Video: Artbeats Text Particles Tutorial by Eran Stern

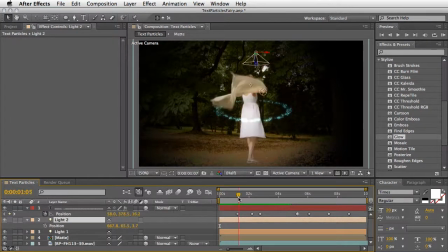20:36 So once again, I'll try to do it very quickly using manual keyframes, using the same keyframes I already have, and just move this light and align it better to the place it should be, just above our particles.
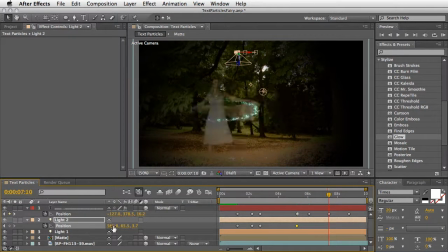Another idea which will improve this scene is to add a fresh
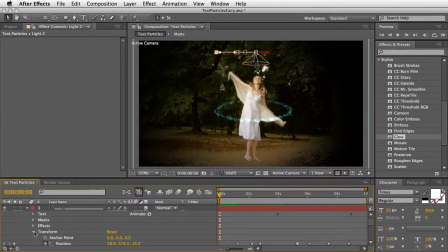21:05 animator which can control the overall opacity for the dots,
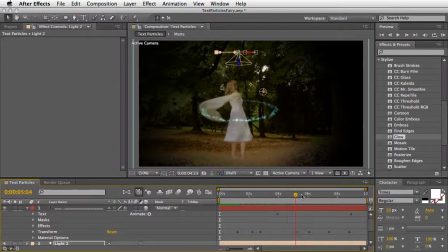21:11 but it will control each of them separately so we can animate them out or in. So in this case, we can match the disappearing at the end. You can do so by selecting the text layer,
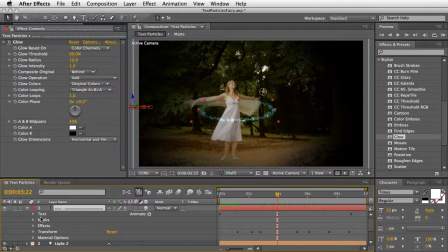21:27 open it, and make sure to select the word text, and then add an opacity animator. Let's set it to 0, and we'll animate the
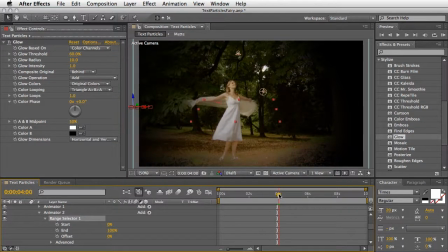21:41 range selector 1 here. So I'll animate the end value, say from 0% at maybe 4 seconds, and then I will go to 8 seconds and animate it all the way to 100%.
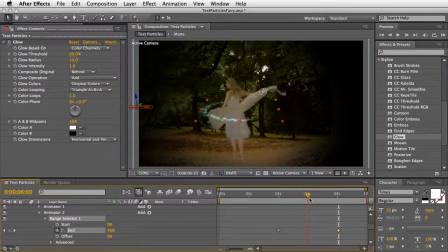21:55 This should match the opacity or the disappearing opacity of the lady that we have here.
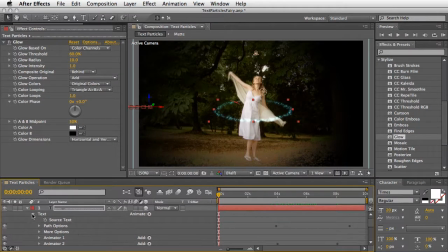22:04 Now, to add more realism to the whole shot, I also suggest to add some atmospheric natural clip. My favorite one is from the Mayhem collection, MA124H.
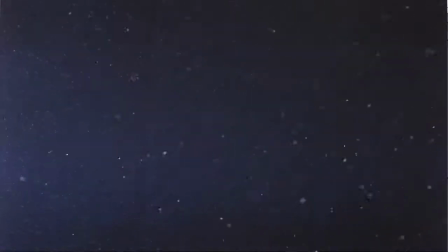22:19 Let me just play it for you, and in the meantime, just tell you how much I love the word mayhem. Try to say it out loud. Mayhem. Very opposite to what it stands for, I think.
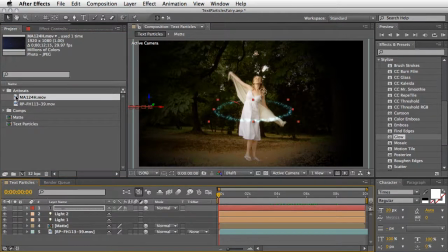22:35 Anyhow, I'll take this grain, dusty, noisy, wonderful clip and add it to my comp here.
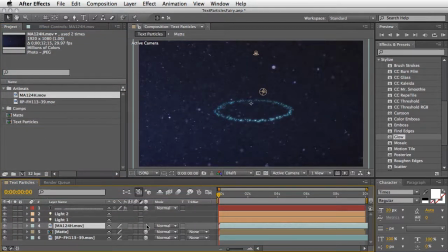22:42 I'll convert it to 3D layer,
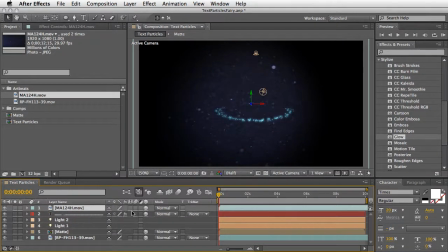22:45 so it can react to the lights we already have in place, and I'll also set it to the screen blending mode.
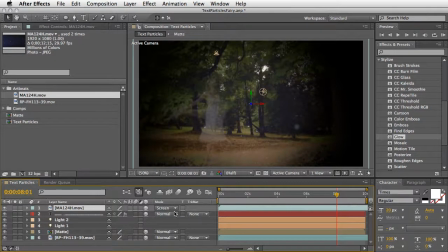22:54 Then, around 8 seconds, I think that I will lower the overall opacity, and let's say that we'll start from 80%, and then lower it over time to 0, just at the end, until it will vanish completely.
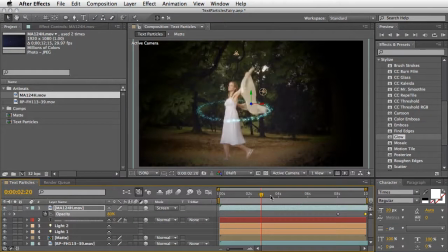23:12 Adding a real-life photographic element like this to a synthetic particle shot that we've created always makes this shot better,
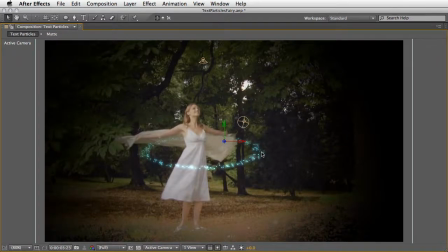23:22 and it also acts as a composite element.
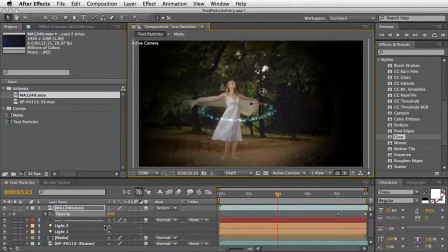23:26 So it makes our brain think that everything was photographed together by adding a little bit of grain and noise. Now, you can also animate the camera,
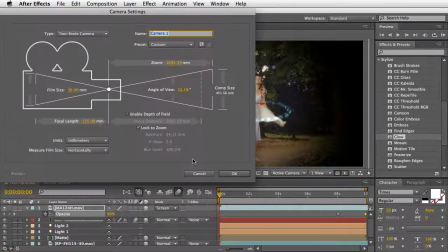23:38 so it will create some kind of track Z into the shot or out of the shot.
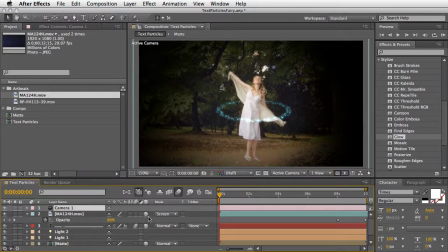23:45 And if you want, you can also add few more rings like we have and maybe vary the animation a little bit in terms of spinning and maybe position and scaling, just so they don't look as a complete duplicates of the first one.
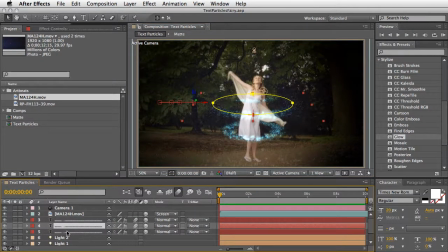24:03 I will skip further in time just to show you that by adding only two more circles, we can end up with something that looks kind of like this.